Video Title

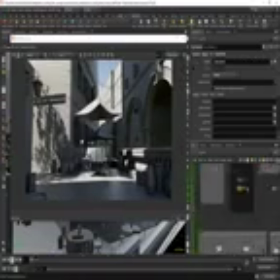So most of the objects that are in like this dark grey color have been proxied,
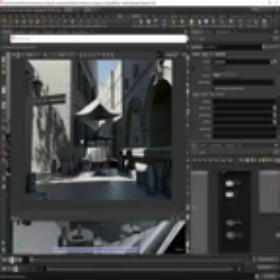and I've removed the proxies from the scene just to make it a little bit cleaner. But I'll include those proxies in the folder for you guys to use.
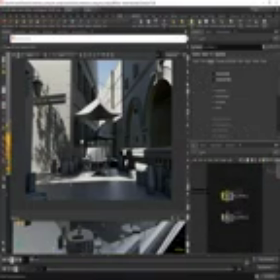So this is the first blocker added.
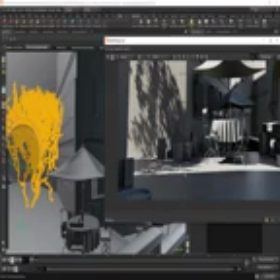So just to get a little bit of shadow coverage at the start here, and we can see we're actually blocking most of the light.
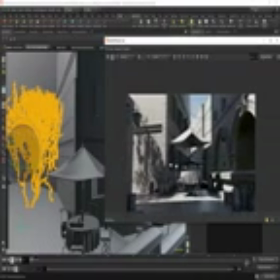So the focus is really on this area. All of this area up here is covered by the ivy leaves.
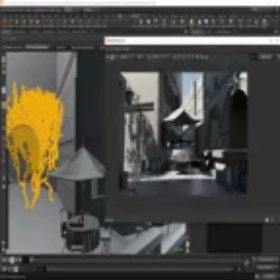So I wasn't too concerned about getting shadow up there because it's quite a dark area anyway. Then the next stage, so we'll take a snapshot.
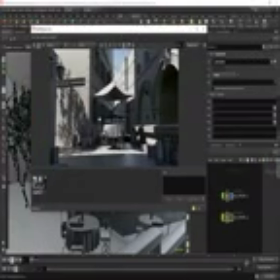The next stage we'll be adding more leaves.
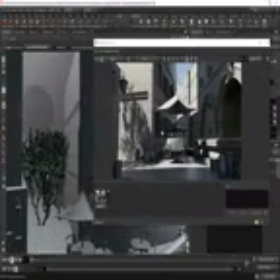So I just copied this this geometry here for the leaves, lifted it up and rotated it, and that's pretty much it.
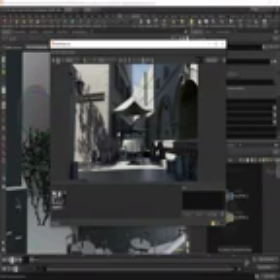So let's add that. We'll need to enable cast shadows once it loads. And I recommend with any renderer to actually stop the renderer first
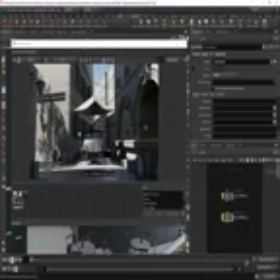and then do your adjustments. So it completely depends on what type of hardware you have really, but So there you go.
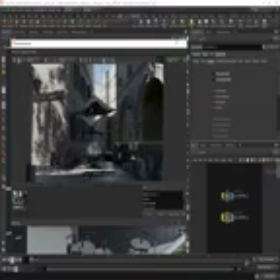So if we move back and forth, add a little bit more leaf coverage or shadow coverage, and
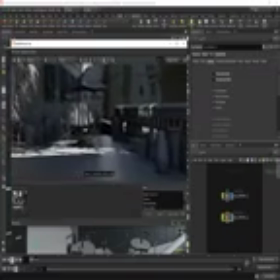it's added a fair amount of darkness to the scene. So we're not getting as much light, but we are getting this sort of pool of light here.
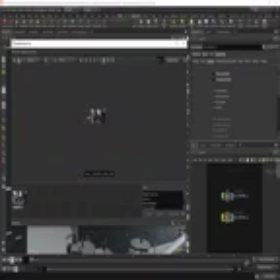What we can do is we can actually zoom out so I can see the areas that are getting hit. So we can see here, this is taking up a lot of brightness there. And like I said, there's going to be some pretty dark ivy leaves on here.
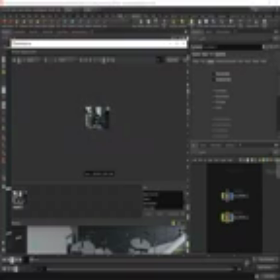So that's not going to be as noticeable. We've got an area in the background here, which is bright, but that's absolutely fine. I think maybe this area could be a little bit brighter, and also the canopy on the top.
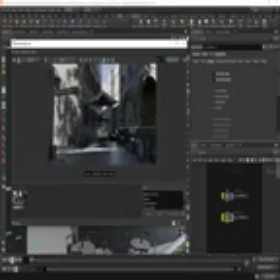But I think for the sake of the tutorial, we'll stick with what I originally did.
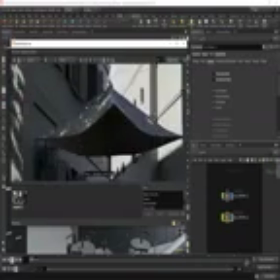It would actually be, I think, nicer to maybe have more of a pool of light up here, so less shadowing.
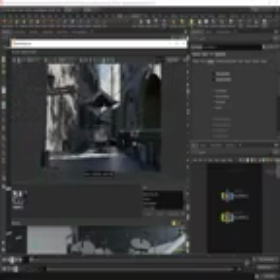But I'll leave that down to you guys to do that. But I think overall that's added a nice amount of detail.
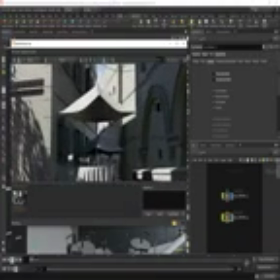You can see this, even the canopy just looks flatter here.
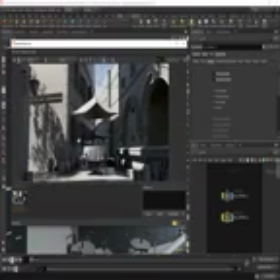The lighting is really uniform, and when we add the shadow in, it just really breaks the shot up and breaks the lighting up.